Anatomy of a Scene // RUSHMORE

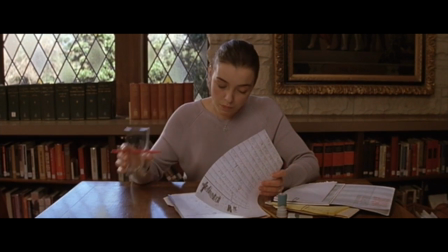This is Miss Cross, first grade teacher at Rushmore Academy, an elite all-boys academy that serves as the setting for Wes Anderson's second feature film.
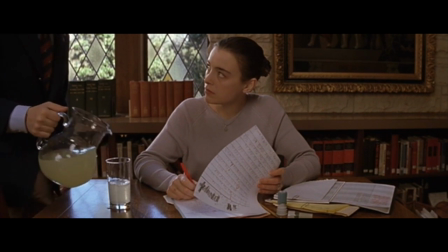Max Fisher, a 15-year-old student at Rushmore, just filled her with lemonade glass, making perfect time.
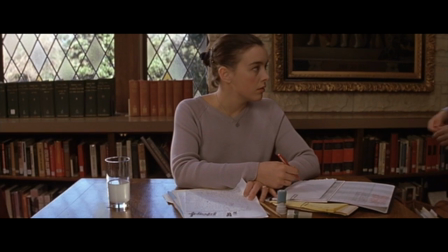He's head over heels in love with Miss Cross. More than that, he's obsessed.
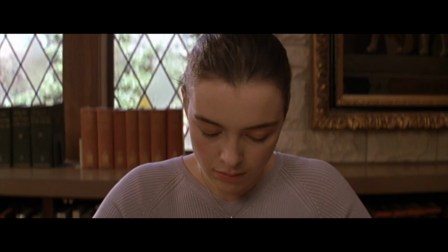Naively, arrogantly, filled with awkward pauses, infatuated.
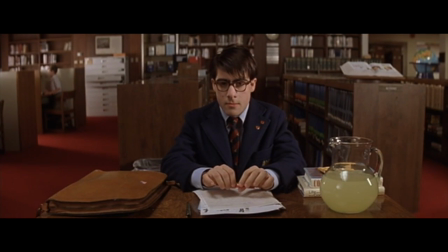In this scene, Ms. Cross, shyly, tries to set boundaries in her relationship with Max.
Max. Mm-hmm. Can I ask you something? Sure.
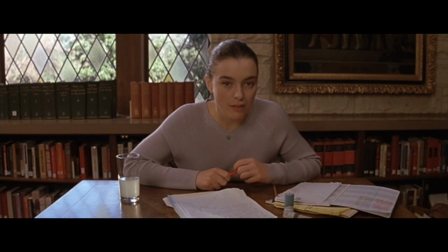Has it ever crossed your mind that you're far too young for me?
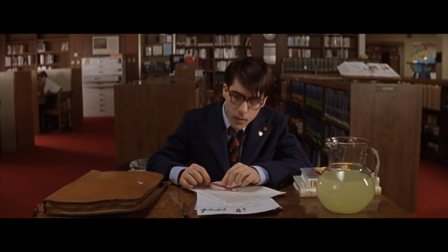Throughout the scene, Max is trying to maintain his arrogant and mature facade while he processes her rejection. He keeps Peter Travers' quote, unearned superiority, and Janet Maslin's quote, natural authority throughout the scene.
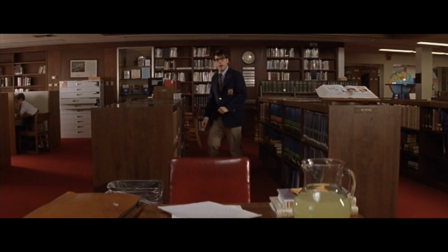While calmly walking away from the camera and Miss Cross, he implies that he's pressuring Miss Cross even though he clearly wasn't. Trying to gain and maintain that control, he interrupts Miss Cross's response by sharpening his pencil.
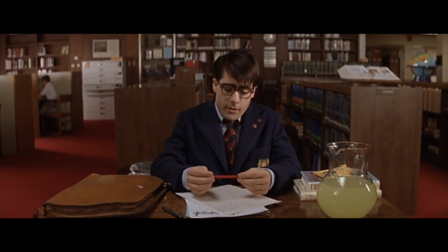And, uh, the truth is neither one of us has the slightest idea where this relationship is going.
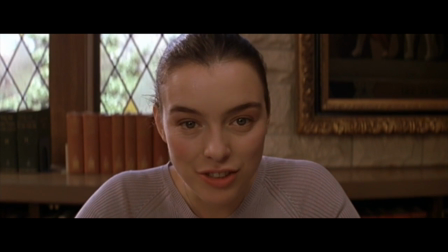In the shot-reverse-shot, as the conversation continues, the camera stays close up to a still whispering cross,
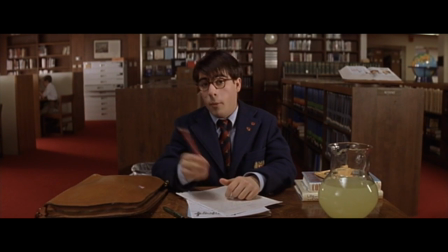exemplifying her sincerity and vulnerability, and stays in the medium shot for a louder Max, keeping his front of maturity with both emotional and physical distance.
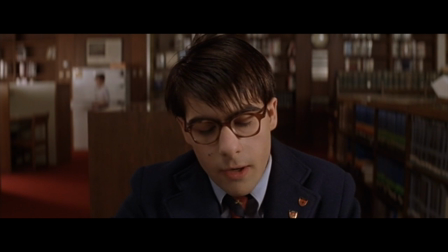I understand. You're not attracted to me. See, lovey?
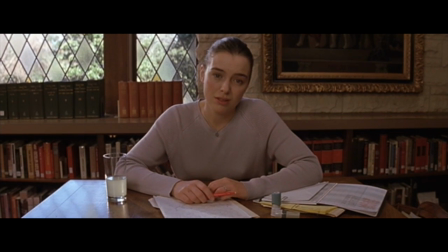The first close-up of Max comes as a bit of a surprise. Just like Miss Cross, the close-up is tied to his sincerity.
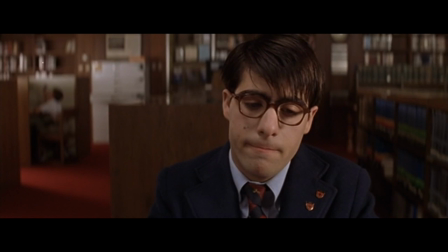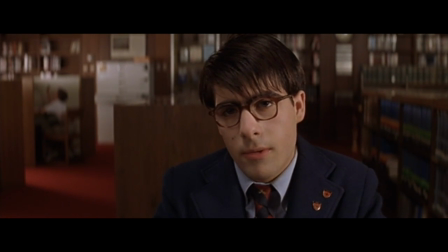When the camera cuts to a close-up of Max again, it becomes evident that Max and Ms. Cross are sharing a much more sincere and intimate moment than either have anticipated.
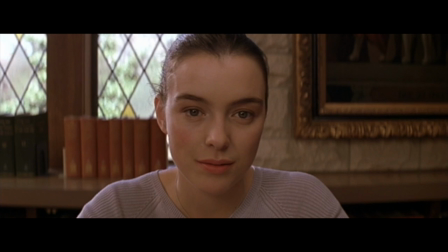Earlier in the film, Max brags about swapping compliments with the attractive mother of a classmate,
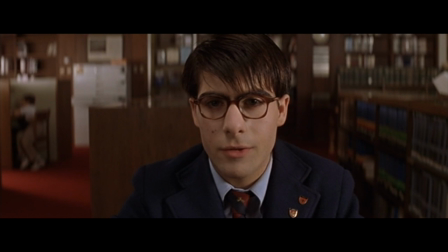so even though Mrs. Cross's objective was to define the relationship and shut down any advances from Max, she ultimately fails.
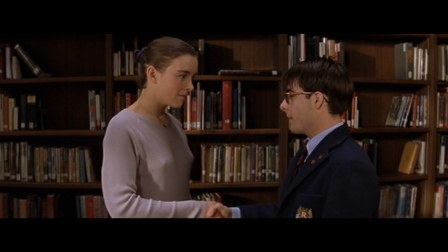At the end, Max, looking very short next to Miss Cross, shakes her hand.
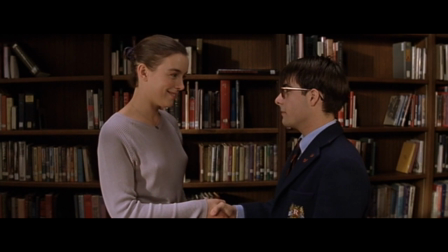Max walks away proudly having touched her hand, and Cross walks away even more confused than she was when she sat down.